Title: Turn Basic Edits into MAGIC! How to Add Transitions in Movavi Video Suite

This is your chance to dive in and start making next-level content today! Want to test the waters before committing?
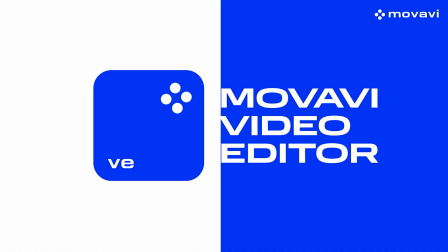4:16 No problem! You can try Movavi Video Editor for free, no time limits, no stress!
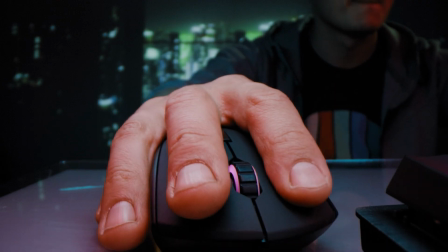4:21 Head over to the site, link in the description, and start experimenting! While you're saving the link from the description to your favorites, let's dive back into the world of transitions. Up next, we are returning to some essential techniques in video editing. The third transition on my list, the good old hard cut.
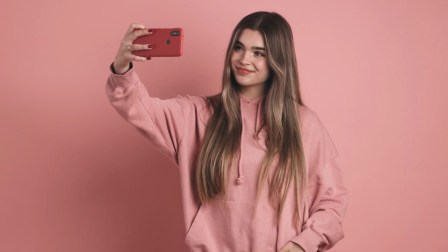4:37 Here's the thing, hard cuts are everywhere. Even the biggest creators on YouTube rely on them most of the time.
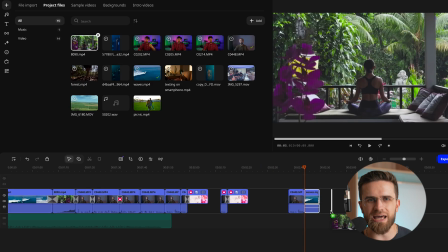4:43 But the trick, they don't just slap two clips together randomly. Every hard cut needs to have a purpose.
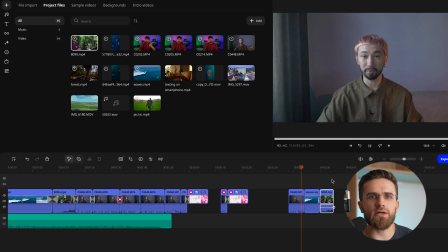4:49 It should feel seamless, like it was meant to be there. Overloading your video with flashy transitions can confuse your audience, but a well-paced hard cut can make your video feel cinematic.
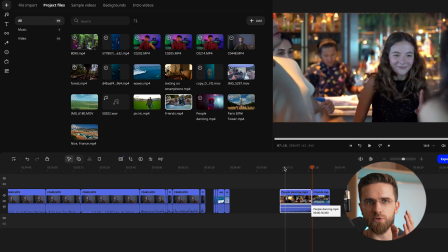4:59 Let's talk about the action cut. This one's all about timing your transition to the action happening on the screen. Imagine a fight scene, cutting right as a punch lands, or a walking scene, transition during a step, or in a dance sequence, switching clips mid-spin. You get the idea. What sets this apart from a basic hard cut is that it gives the illusion of uninterrupted action. When you cut during a pause, the energy drops, but by cutting during the action, you keep the momentum alive, pulling your viewers deeper into the scene. It's dynamic, energetic, and it keeps the flow intact. And now let's talk about Junkers.
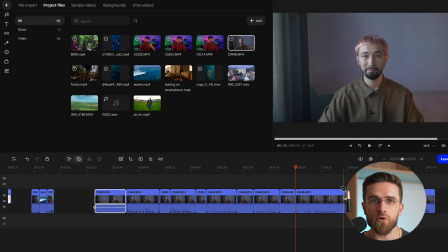5:35 These are a YouTube staple. They're perfect for trimming out those awkward pauses, slip-ups, or moments where nothing exciting is happening. The camera stays in the same position, but you're cut into a different point in time with the same clip. It's sharp, punchy, and instantly recognizable in vlogs and commentary videos. But if you're overdid, your video will feel jarring, even chaotic.
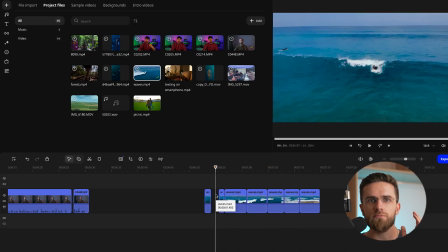5:57 They are amazing for showing quick progressions, like someone brainstorming, preparing for a big event, or reflecting on their thoughts.
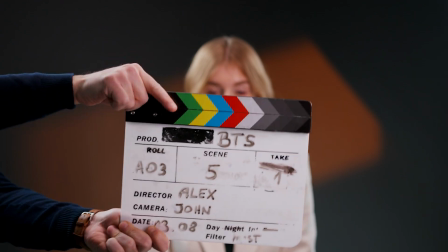6:06 You've definitely seen this in movies, a character deep in thought, time skipping forward without losing their focus. Jump cuts can also create a sense of urgency and or humor if done right. The key, balance. Use them sparingly and with intention to keep your video polished and engaging.
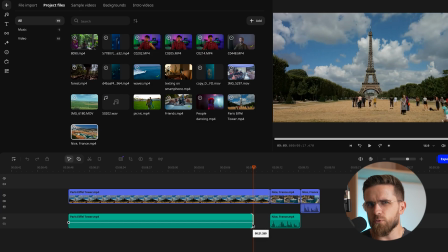6:22 Next up, J-cuts. So what is a J-cut? Basically, it's when the audio of the next scene starts BEFORE the visual. Think of it as a way to pull your audience into the next moment before they even see what's happening.
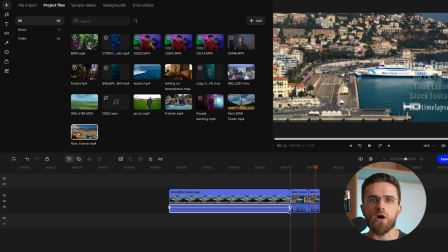6:36 Imagine this, you're editing your travel vlog above France. You've got a gorgeous shot of the Eiffel Tower, and your next scene is this stunning coastline of Nis. So, instead of just cutting from one to the other, you added j-code.
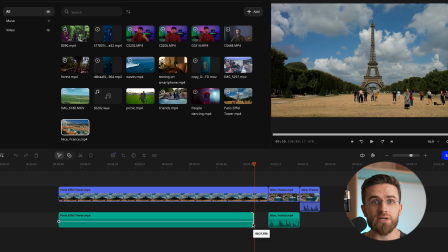6:49 While the Eiffel Tower is still on screen, the sound of waves crashing and seagulls squawking slowly fades in.
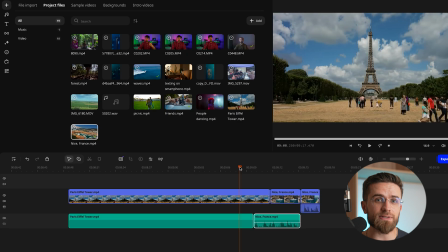6:57 Before you know it, the viewer is already mentally on the beach while still looking at Paris.
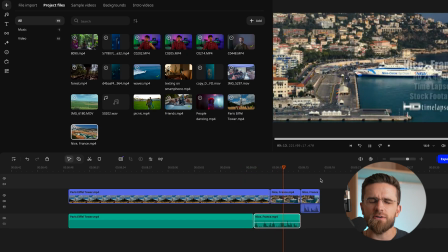7:02 It's smooth, it's immersive, and it adds a touch of anticipation. People are left wondering, what's next? This technique is especially useful when you are jumping between locations, time periods, or even contrasting vibes. It keeps the flow intact and makes transitions feel effortless. Now, let's flip the script.
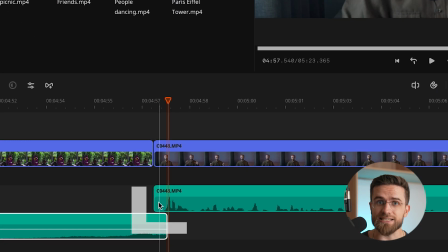7:19 Elkuts are the opposite. This time, the visuals of the next scene come in while the audio from the previous scene keeps playing.
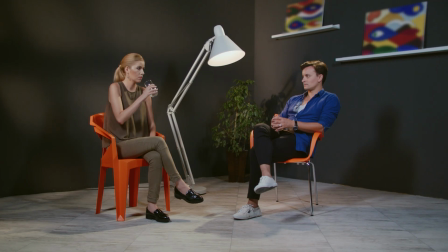7:27 Picture this. You are editing an interview.
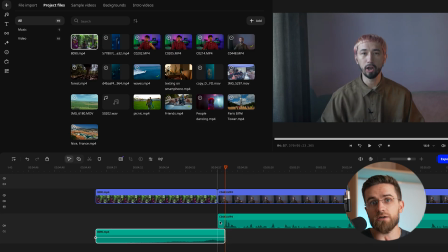7:29 Your host asks a thoughtful question, but instead of immediately showing the interviewee respond, you cut to them just as they start reacting.
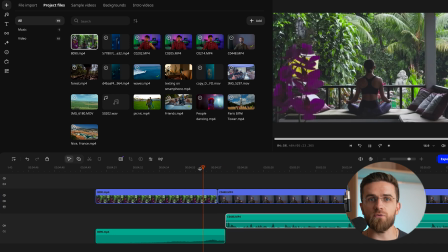7:38 Maybe there's a slight smile, a thoughtful pause, or even a raised eyebrow. The audio of the question still lingers as we see their face processing it. This draws your audience into the emotion of the moment. They are not just hearing the words, they are seeing the human connection.
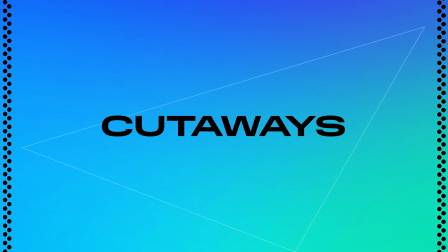7:54 Let's talk about cutaways.
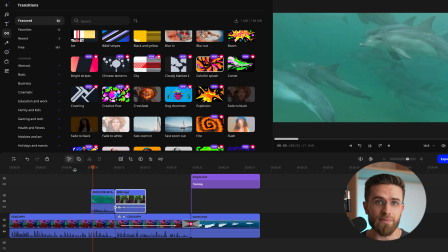7:55 There are those extra shots that are filmed or sourced separately from the main footage and are used to illustrate what's being said or shown.
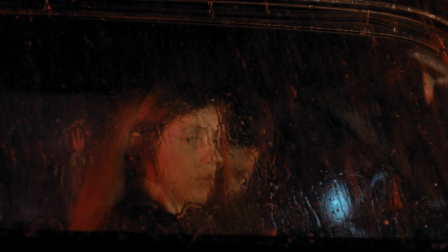8:04 Picture this. You've got two people in a car scene chatting away.
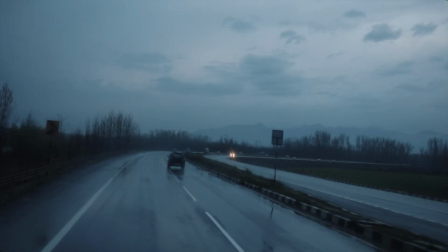8:08 Instead of just sticking to their faces the entire time, You could throw in shots of the scenery outside the car window,
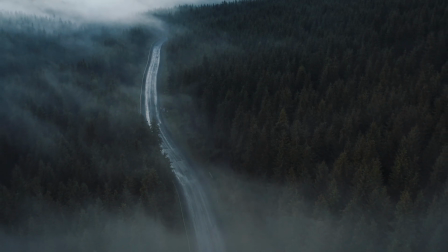8:14 or even their hands gripping the steering wheel, and boom, instant depth!